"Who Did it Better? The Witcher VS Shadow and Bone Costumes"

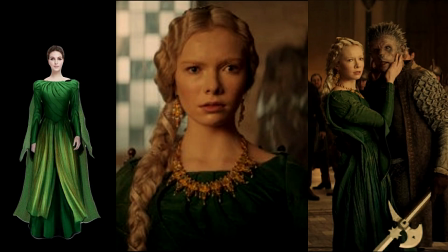Costume designer Tim Aslam said, Pavetta's dress had to be special. It was already described as emerald green. The fact that she is defiant of Calanthe's wishes as to whom she marries and then takes center stage when the action kicks off meant she had to be the focal point of the scene.
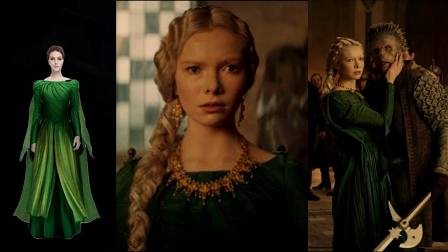The swirling cut of both the bodice and sleeve heads of the dress were a subtle indication of her powers.
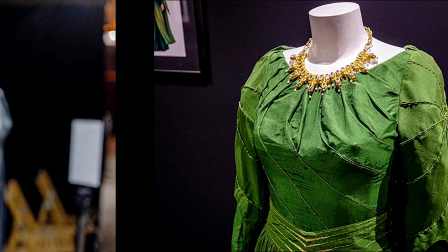The jewelry worn by Pavetta, along with many of the court in Sintra, is exquisite.
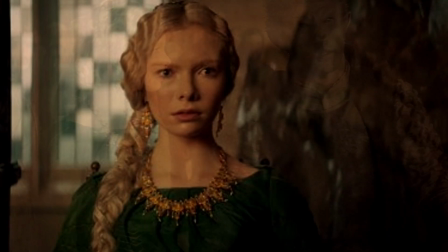Tim said, I purchased a lot of the jewelry in Turkey from a supplier I had also used in the past on black sales.
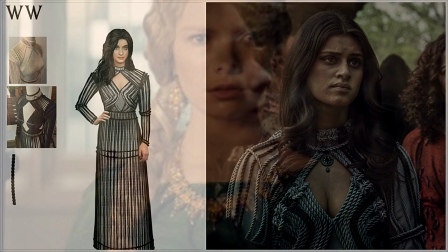The other wow factor costume is Yennefer's finale rope dress. Twitter went mad with that outfit.
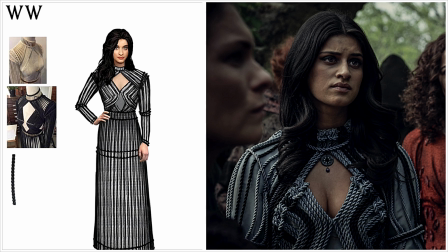Some loved it and some hated it. Whatever the feeling you might have had for this costume, it had an impact. The costume was inspired by the work of Australian macrame designer Denise M. Vera.
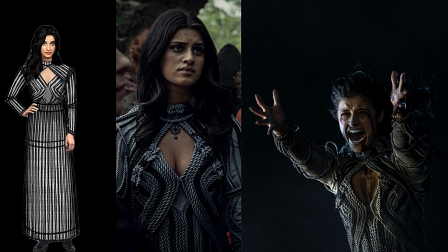Now, while I'm not crazy about how Yennefer's dress was made, I thought it was a very brave costume and it worked well during the final battle scene at Sodden Hill. Let me know what you thought of her rope dress in the comment section below.
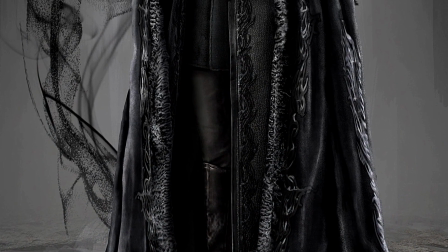Shadow and Bone had some stand-up costumes as well, but likely the costume that packed the biggest wallop was General Kerrigan's costume.
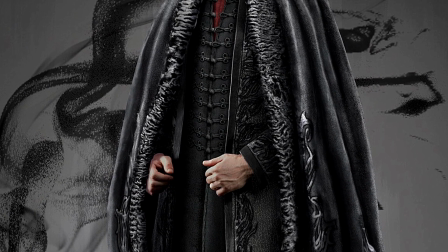I mean, honestly, there is so much going on there. He wears this black leather jacket and black trousers,
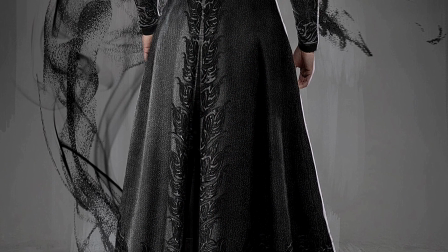and worn over that is the daddy of all keftas with black-on-black bouillon embroidery, and it's worn open, unlike the other Grisha.
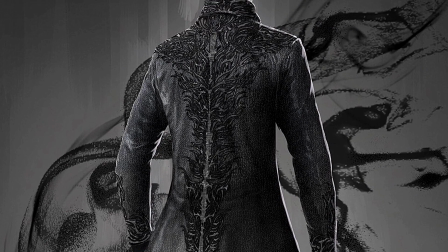Ben Barnes would look good in a brown paper bag, but this costume is tailored to perfection on his six-foot frame.
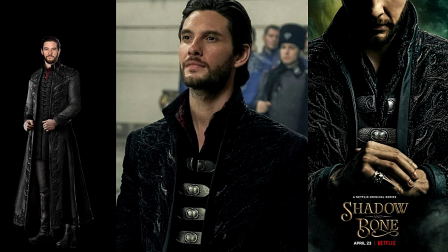According to a Reddit post, the embroidery pattern on his kefta is meant to be shadow tendrils, while the metal fasteners on his under jacket, as well as his ring, show the shadow summoner symbol of an eclipse.
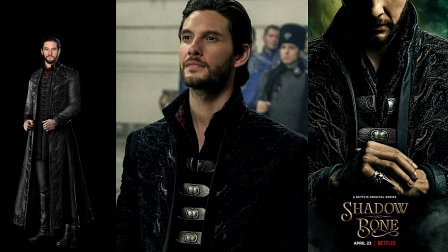His ring reminds me of the one worn by Lestat in Interview with a Vampire, but instead of flesh, Kerrigan cuts through shadows. And then, to just make it all the more awesome, he wears this floor-length cloak trimmed in Astrakhan wool with a Jon Snow-style fur collar.
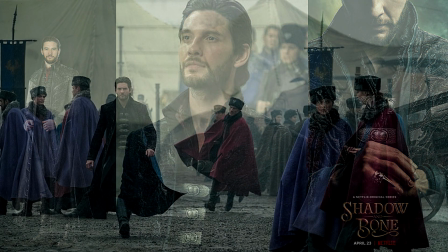In a wonderful juxtaposition to the Darkling's costume is Alina's finale costume.
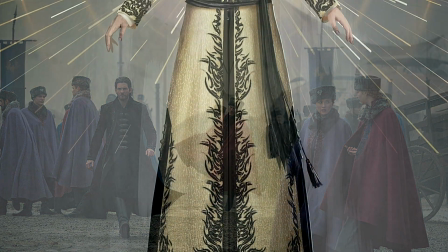Her sun gold kefta is made of gold silk and it's heavily trimmed with black embroidery.
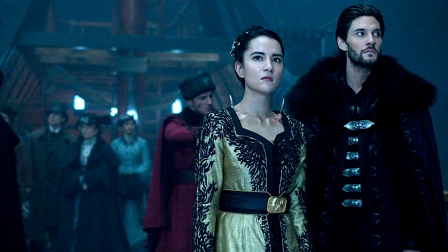It's essentially her black kefta in reverse. And to accommodate her horns, the neckline is open.
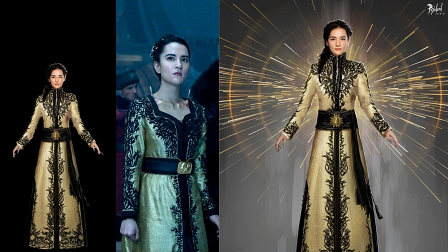This was honestly a really hard decision, but I think that Kerrigan's costume was the showstopper for me.
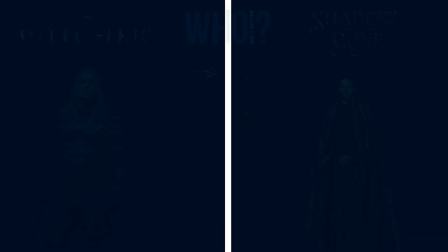Therefore, the winner for Wow Factor is Shadow and Bone, which means that Shadow and Bone did it better.
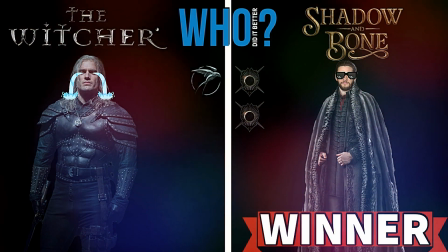Let us know in the comments section below who you think did it better,
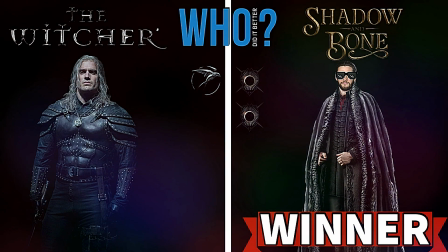and I have a dedicated Shadow and Bone video planned for the channel, so stay tuned for that.
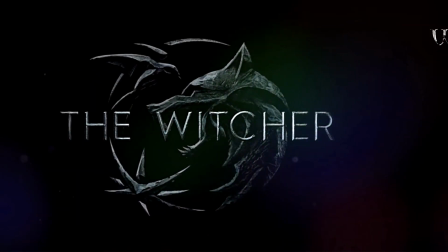Season 2 of The Witcher is set to drop in December 2021, while Shadow and Bone has been renewed for a second season.
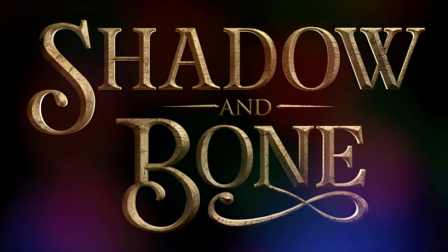Costume designer Wendy Partridge is set to return, and we're looking forward to both shows.
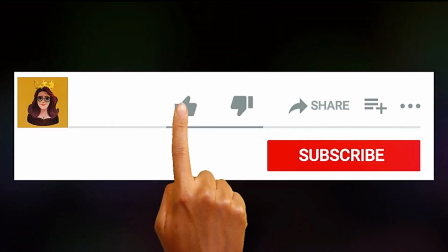And we'll be back with another Who Did It Better? So if you enjoy this content, make sure to subscribe so you don't miss out. Thank you for spending time with me. I'll see you in the next video.